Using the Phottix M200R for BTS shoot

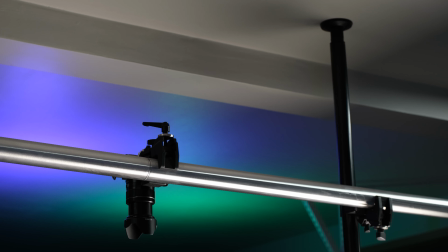0:00 Here's a slider shot of my overhead mirrorless camera setup using an older myop slider.
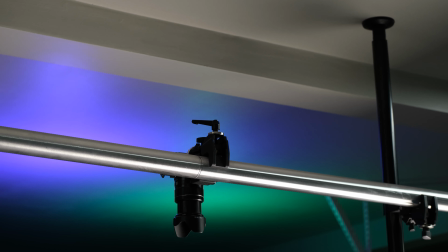0:04 I believe they have a newer one out now. I've got one of my Fuji bodies mounted up there to a Kupo quarter 20 threaded mounting plate with a
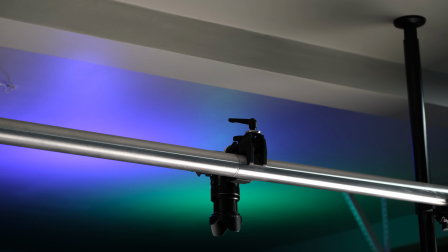0:12 5/8 inch baby stud on the other end going into a Kupo convi clamp, which is then attached to a Kupo aluminum bar spanning two cupoles.
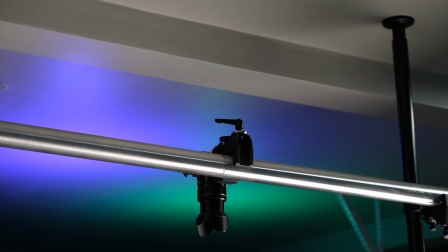0:22 That aluminum bar is then attached to those cupoles via double convi clamps.
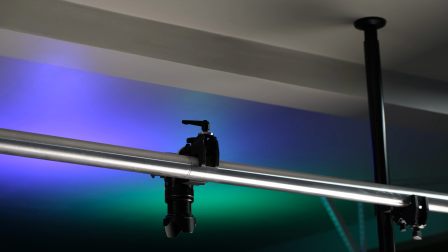0:27 You'll be seeing that setup here in a little bit. Now in the background for some color, I've got a pair of small Phottix M200R LED units.
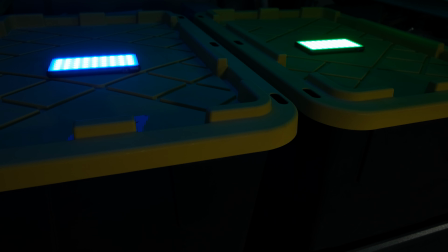0:35 Those are another item that I think everybody should have. Most everybody.
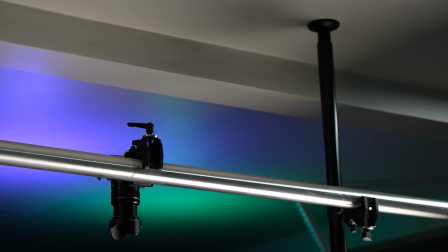0:40 It makes this shot more interesting, I think, than seeing nothing but gray ceiling.
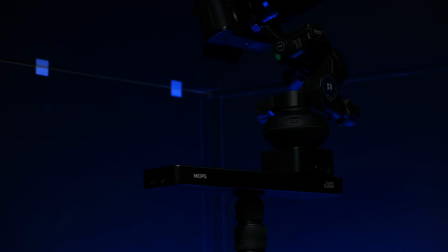0:44 I shot this a little dark, so let's snap our fingers and fix that. Okay, that's much better.
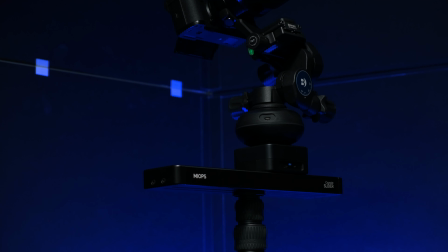0:51 This is the setup for the shot that you just saw of my Fuji X-T4 on the aluminum bar. At the bottom, you see the Benro Bat tripod with the myop slider atop it, then a myop's capsule 360 unit, that puck looking thing right there.
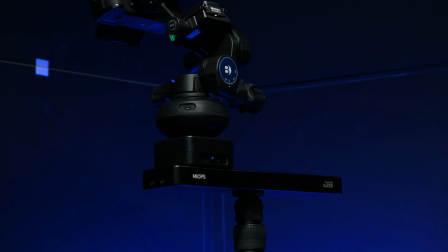1:07 And above that, a Benro 3-way geared head with a Benro Arca Smart 70 plate attached to the foot of my Fuji 50-140 2.8, and then that's attached to my X-T3 shooting 4K 24p video.
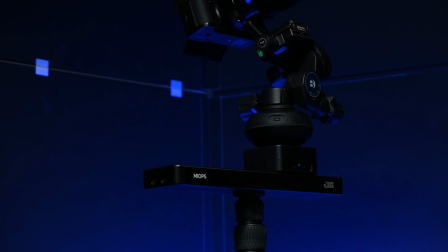1:22 Behind that setup, hiding the currently messy Kupo cave as I reorganize things, is the black side of a V-flat World V-flat.
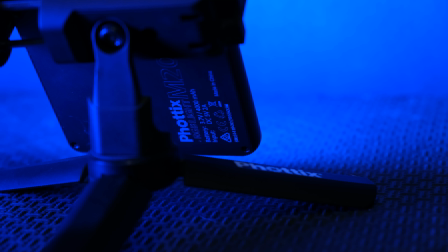1:31 On the ground is a couple of Phottix M200Rs adding some blue light to the V-flat backdrop, and above is another
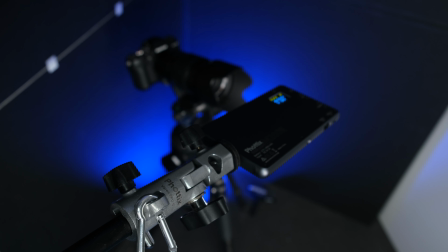1:39 M200R which is lighting the camera setup with some 4000K light so it matches my garage's overhead lighting and everything's all matchy-matchy.
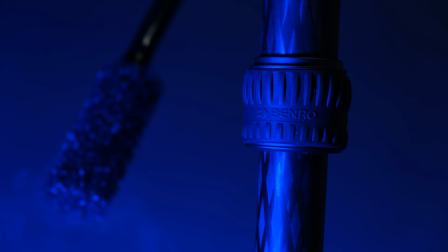1:48 Now, the carbon fiber legs on my Benro Bat are awesome, but I wanted to spice this shot up, so I busted out my Smoke Genie, and check it out.
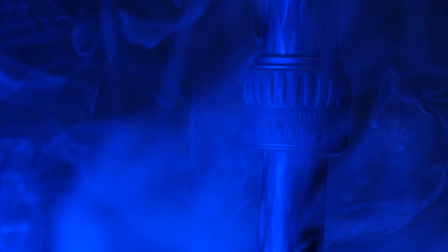1:56 I think that's a pretty cool shot. Totally gratuitous, but I don't care. It's my video.
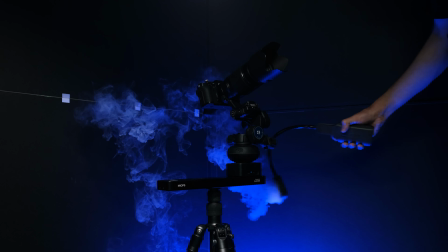2:02 And while we're at it, we might as well just go spice things up with that Smoke Genie and add a lot more smoke in the background.
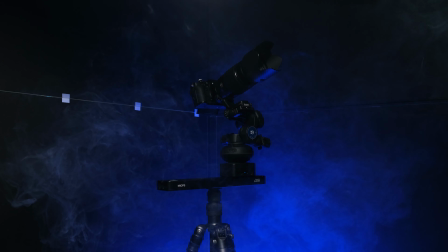2:08 I think that's really cool. I don't know. It can be overdone, so you definitely want to use it with care, but check that out.
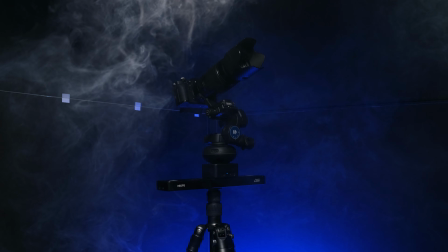2:15 I like it. I think it's pretty cool. Maybe something's burning in the kitchen. I don't know.
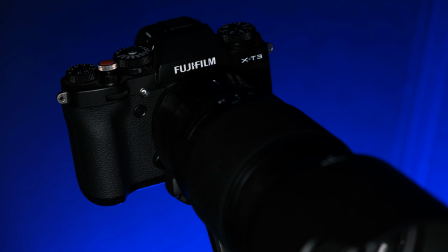2:19 My Fuji X-T3 was looking a little dark, so I turned that Phottix M200R on that I had above it and a little forward to the lens. And since it's LED constant lighting, you can move it around and see how much light you want on it and from what angle.
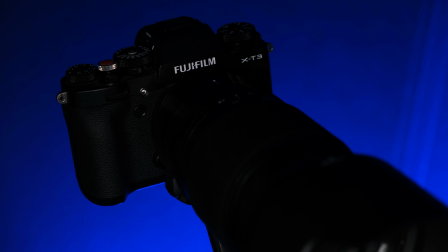2:34 Dial it up, dial it down, all that good stuff. It's a very handy thing to have. And the closer you get it in, the more you're lighting it and not the backdrop. Obviously, you're going to turn it down so you're not blowing out the backdrop, but you guys know this.
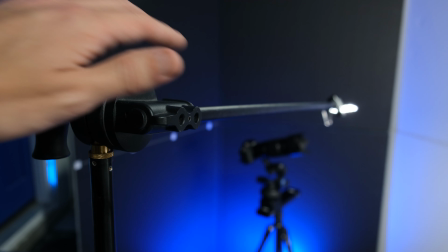2:49 Here's a pullback shot. We're going to steady things here.
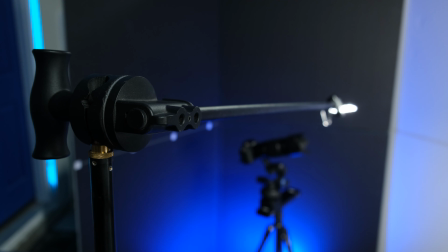2:52 We got that 40-inch Kupo boom arm attached to a click stand from Kupo as well, which is awesome.
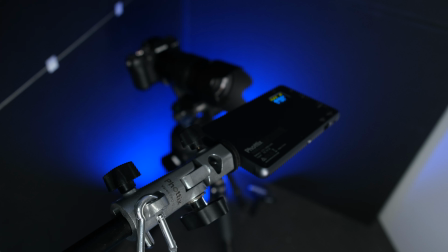2:58 That one's an 8-foot model, but it's not up at 8 feet, of course. And attached to that is a Phottix umbrella adapter with that M200R at the end of it.